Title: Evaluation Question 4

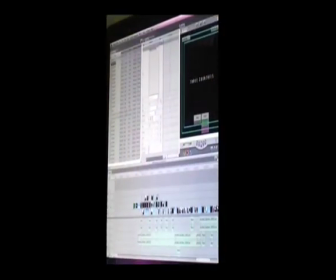(4:35)
So the first thing we did was place text in the middle.
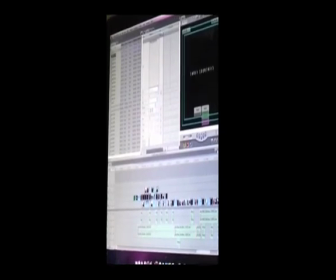(4:36)
We did that by doing Ctrl X and opening up this toolbar, where we could work around with fonts, size and style. We placed it in the middle and we copied the same style of text and placed the different types of writing we wanted to put within.
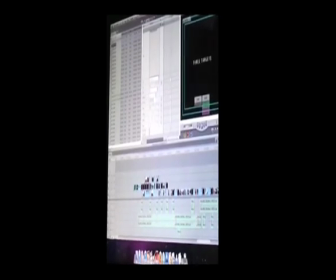(4:52)
So we had here 3 countries, 3 targets come together for one goal. We also faded this in and out so it could flow well with the whole combination of the film.
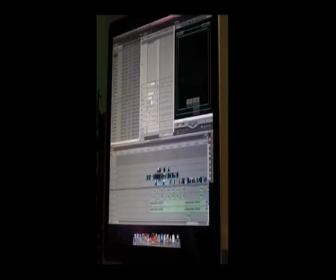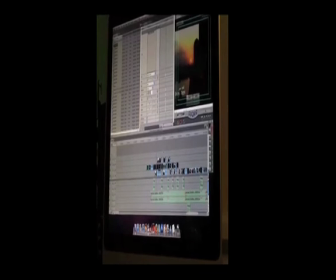(5:10)
As you can see here, the image we had here was pretty shaky, so we thought we'd fix it up by putting a motion blur effect.
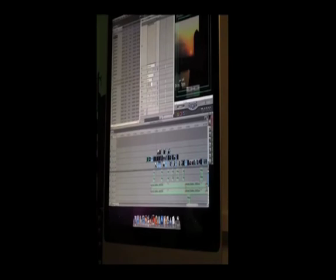(5:17)
We went into motion and we went into filters, and we used stop motion. This gave it the effect that there was a slight distortion that we intentionally put in.
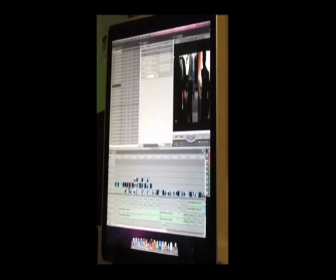So in this section we used a triple split screen. Each character in a separate location was filmed and cropped to fit the screen, so they can each be doing the same action at the same time, but all in their different locations.
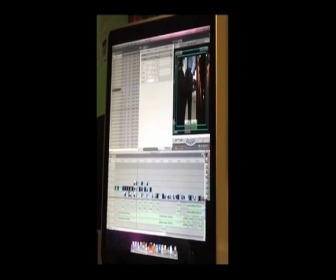(5:48)
We also faded in and out from each clip because there was about 3 for every character, so it's quite hard to get this to fit.
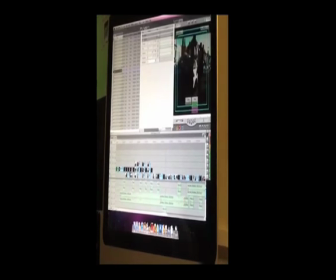(5:57) They shall rise.
So obviously one of the challenges we faced was syncing the voiceover with the music. We had to alternate here using the fade in and fade out tool to keep the music in sync with the sound.
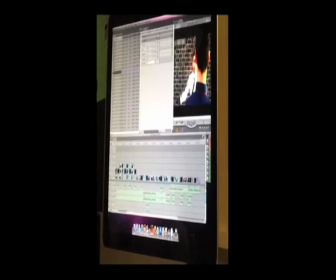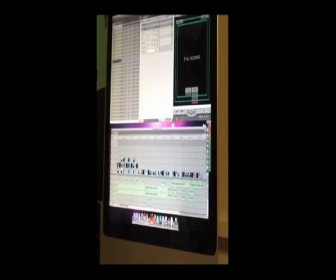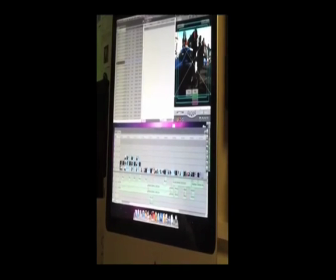(6:26)
One of the things we focused on was trying to get every character to stand out, as each separate character had a different action sequence so they can establish themselves within the trailer.
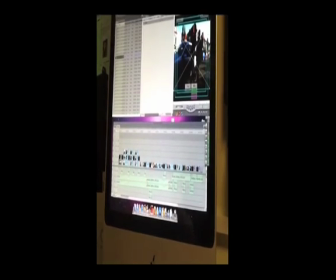(6:35)
So we decided to use the slow motion tool. So to do this we went to modify,
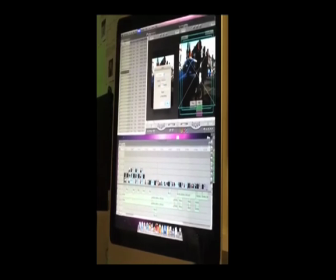(6:42)
speed, and we played around with the percentage so we can see what is the perfect speed to get the right balance of slow motion,
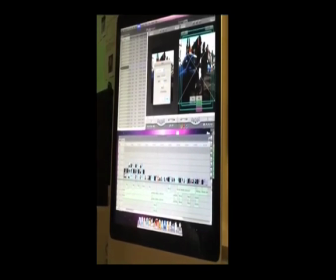(6:49)
and then we can sync it back into normal time when the teaser trailer resumes. We did this with the 3 different clips, here and here.
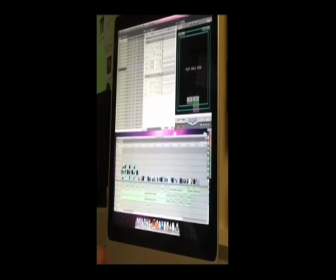(7:01)
So in this section, of course, to get the sound in sync with the music, we had to use the fades.
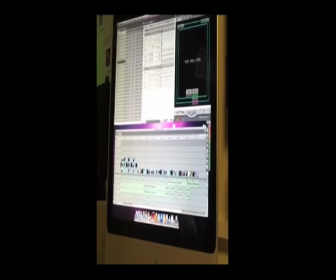(7:08)
We faded the music out so the voiceover could just be a bit louder and you can hear it. And as soon as that was over, we faded the music back in. We did this several times, every time there was a voiceover, text in between.
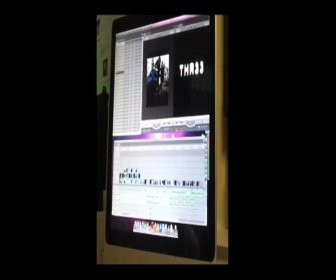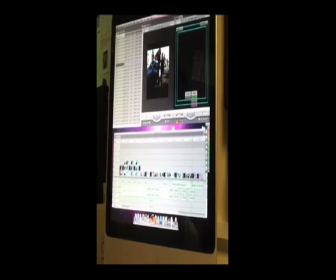(7:28)
So at the end here, we tried to do an effect with the text, as of course this was right at the end, and we needed a text that really stood out. So what we did, we went into filters and used overdrive and light rays.
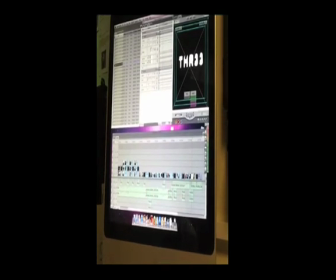(7:41)
A combination of both seemed very effective.
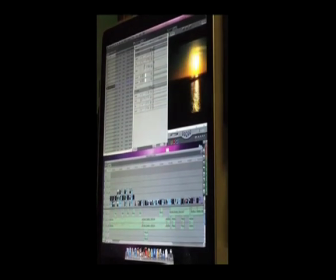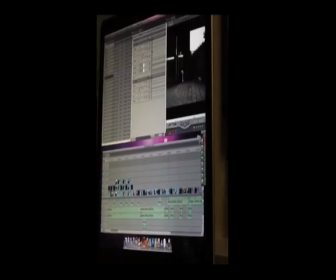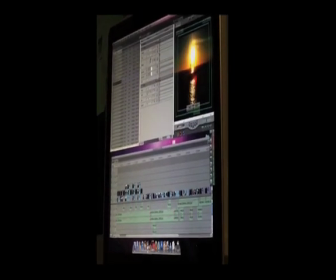(7:58)
As you can see from the 2 clips you just viewed, we tried to use a series of effective cuts. We put time lapses in between. This also helped us shorten the time of the trailer, and it also made a really cool effect,
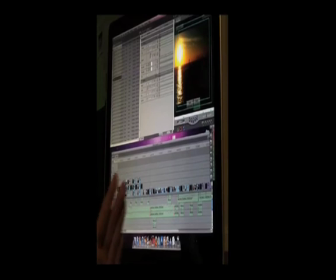(8:09)
especially with the sun, as you can see it progress all the way from left to right.